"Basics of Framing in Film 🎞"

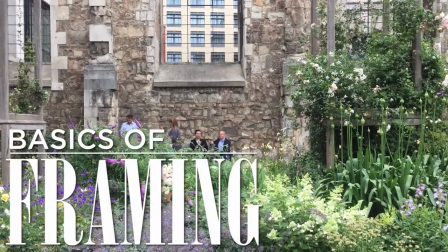[0:01]
When it comes to filming, how you frame your shots make a big impact on how you tell your story.
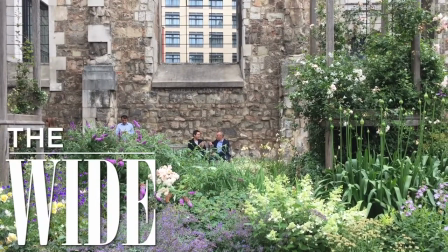[0:05]
A wide shot helps to establish the scene.
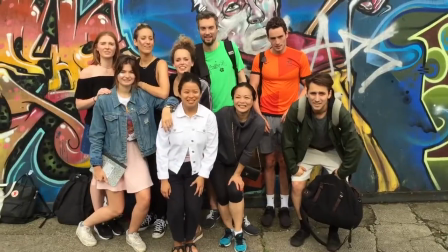[0:08]
To shoot a wide shot, stand far enough away so you can see people at full length, and so you can include enough of your surroundings to give context.
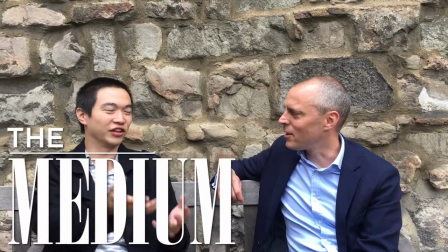[0:15]
A medium shot is the most basic and most commonly used shot.
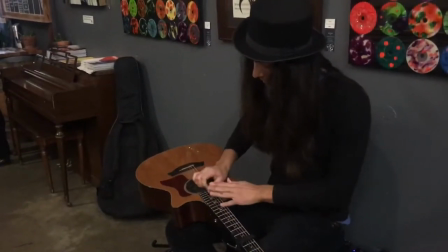[0:19]
Medium shots generally show a person from the waist up, so you are close enough to capture sound and detail, but far enough that you understand the context of what is being filmed.
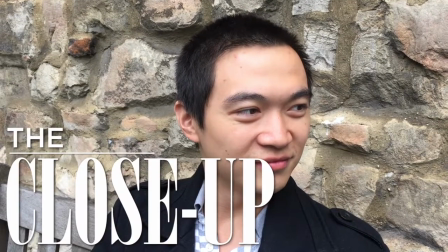[0:28]
A close-up usually shows a person from the shoulders up.
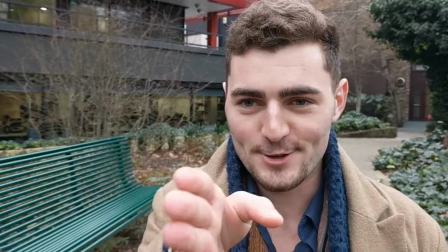[0:31]
Shooting in close-up emphasizes what is being said, or draws attention to a particular detail in the scene to give it significance.
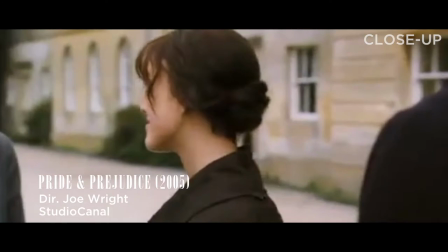[0:38]
For example, director Joe Wright often uses close-ups of a character's hand to illustrate a feeling of tension and nervousness, like in this scene here.
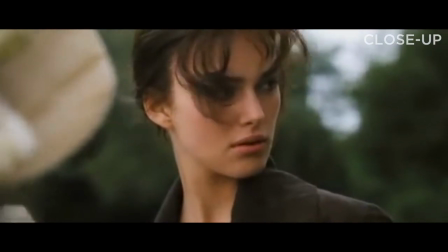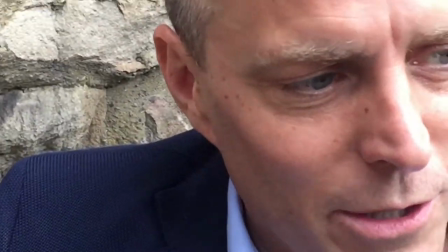[0:52]
Now, an extreme close-up brings you even closer. Traditionally, extreme close-ups are used to bring attention to something that might not have been noticed otherwise.
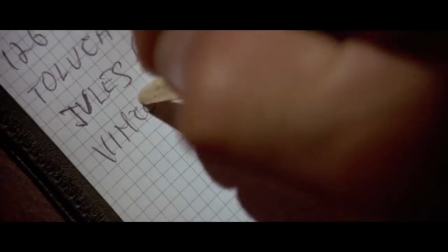[1:01]
Because you're so close, they can be quite intimate, dramatic, or even disorienting. Now that you're familiar with basic camera shots, try them all out next time you're filming.